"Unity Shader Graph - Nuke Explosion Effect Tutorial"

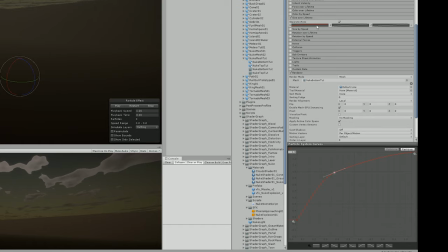But basically, I wanted the X and the Y to have this kind of curve,
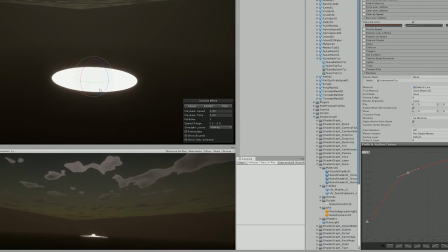where it grows in the beginning and then slowly expands, basically.
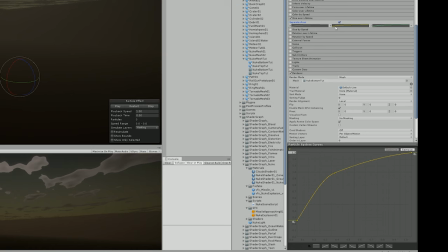And for the Z, I wanted the same thing, but much quicker in the beginning. Basically, it gets taller really fast. Something like this was looking good for now.
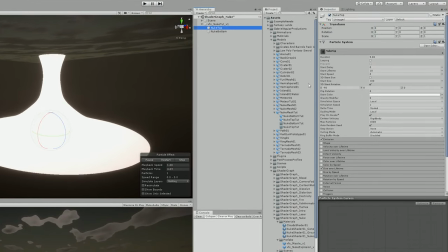I duplicated the nuke bottom and assigned the nuke top, basically, in the renderer.
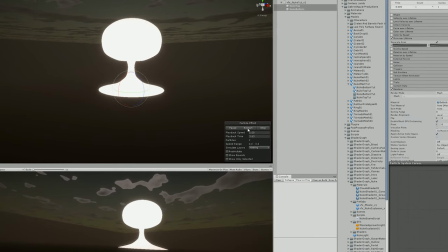And since I already had animated the size of lifetime and that the pivot of my mesh was in the correct position,
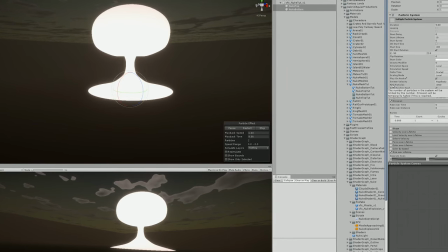I basically had my animation of the nuke done for now.
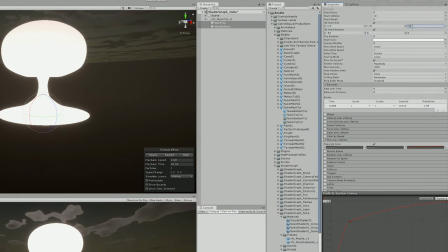I just made sure that the top was a little bit larger, and that's it. I was ready to move on to the next part.
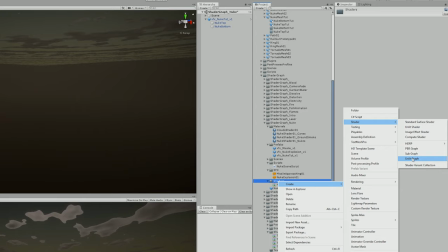which was to create an unlit graph for our Nuke shader.
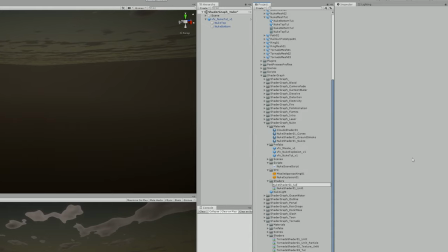So, this shader was going to be transparent and with alpha clip threshold at 0, so I wouldn't have any problems further down the process.
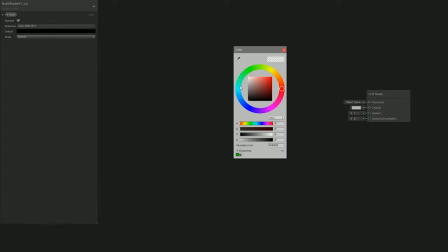I was going to need a color parameter set to white and full opacity and in HDR mode.
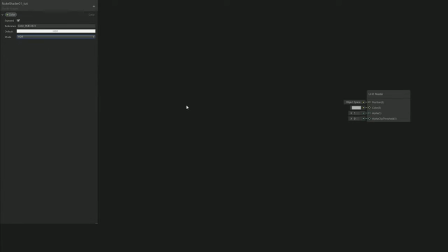And to have that kind of stylized feeling that the Nuke was going to have, I was going to use a simple noise with a parameter to control the scale.
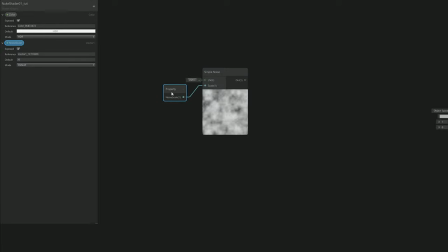And this simple noise by itself doesn't have that stylized feeling, but with the posterized node,
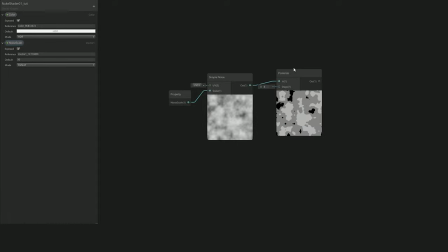we are able to control how many colors, basically, it will pass. 1, 2, 3, 4... I think that 5, 6 is a good amount. Okay, so I needed to add motion to the simple noise.
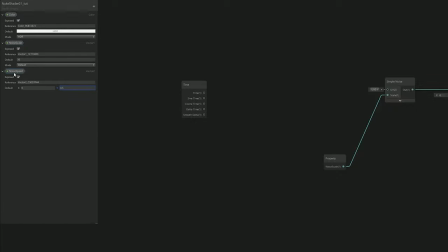Basically, I added a time node, which was going to be multiplied by a vector 2 to control the speed of the noise.
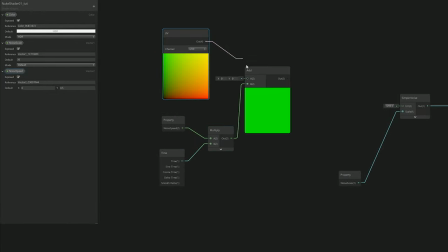And this motion was going to be added to a UV node, just like this, which was going to be connected to the simple noise.
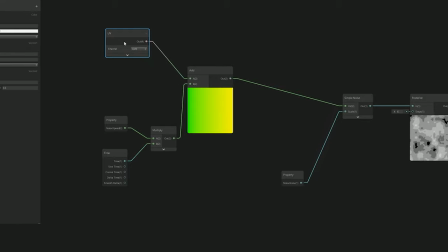And that's it, I already had movement in my noise.
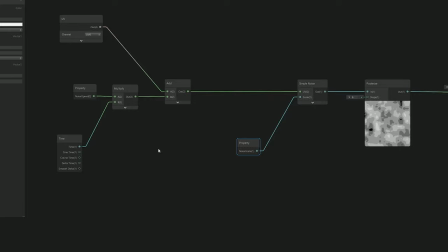But as you can see, there is much happening here. So what I did was duplicate this node. I needed another simple noise, basically. And I created another vector 2 to control the motion of this second simple noise.
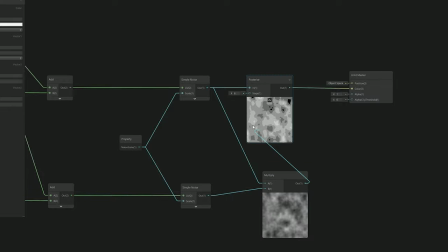And this would allow me to multiply one noise with the other and to create a better looking effect.
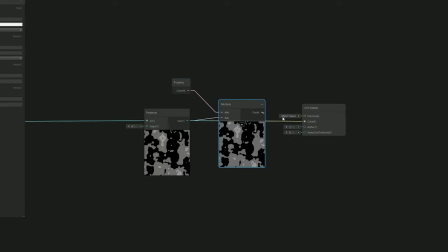And then finally, I only needed to multiply the posterized node with the color and assign to the color input. And that's it, I had most of my shader done.
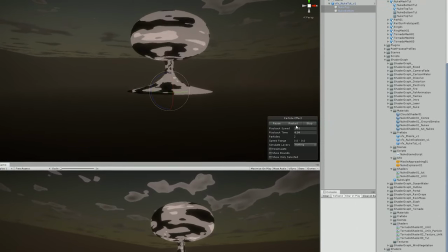And as soon as I created the material and assigned it to the Nuke's mesh, I basically add what I wanted.
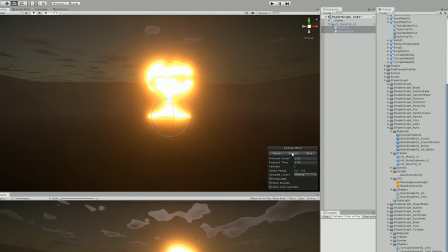All I have to do now is increase the intensity of the color and that's it. We have a Nuke.
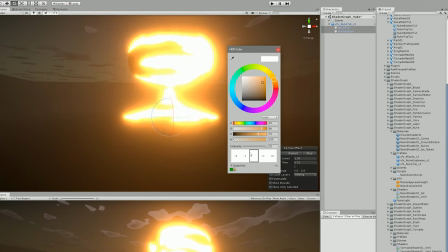Look at this beauty. I'm just kidding, this needs a little bit more work than that.
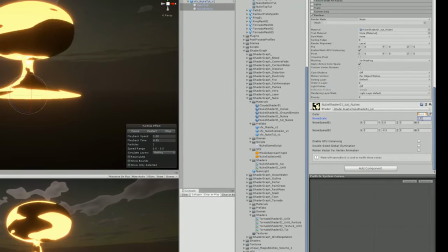Basically, I needed to increase the noise scale. This is a Nuke, this needs to feel bigger.
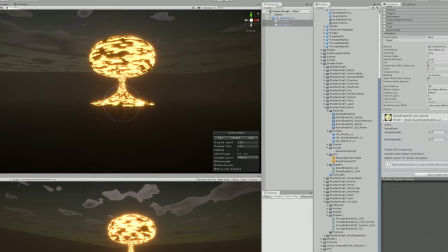Then the motions of the noise were going too fast for something that is so big.
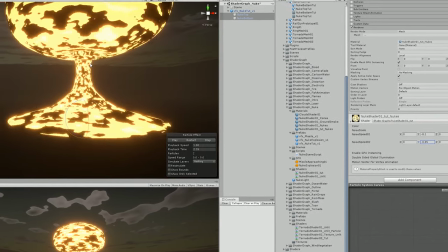So I adjusted them to have this slow feeling, always going from the bottom to the top, the motion.
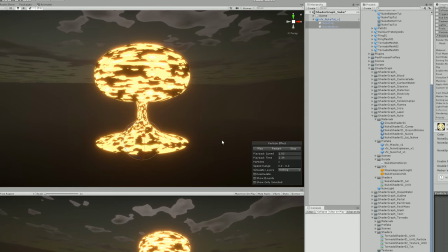That's how smoke, that's how fire goes. And with this now I was able to add a nice touch, some vertex offset,
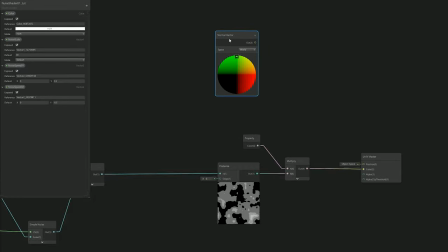which was going to be manipulated by the noise.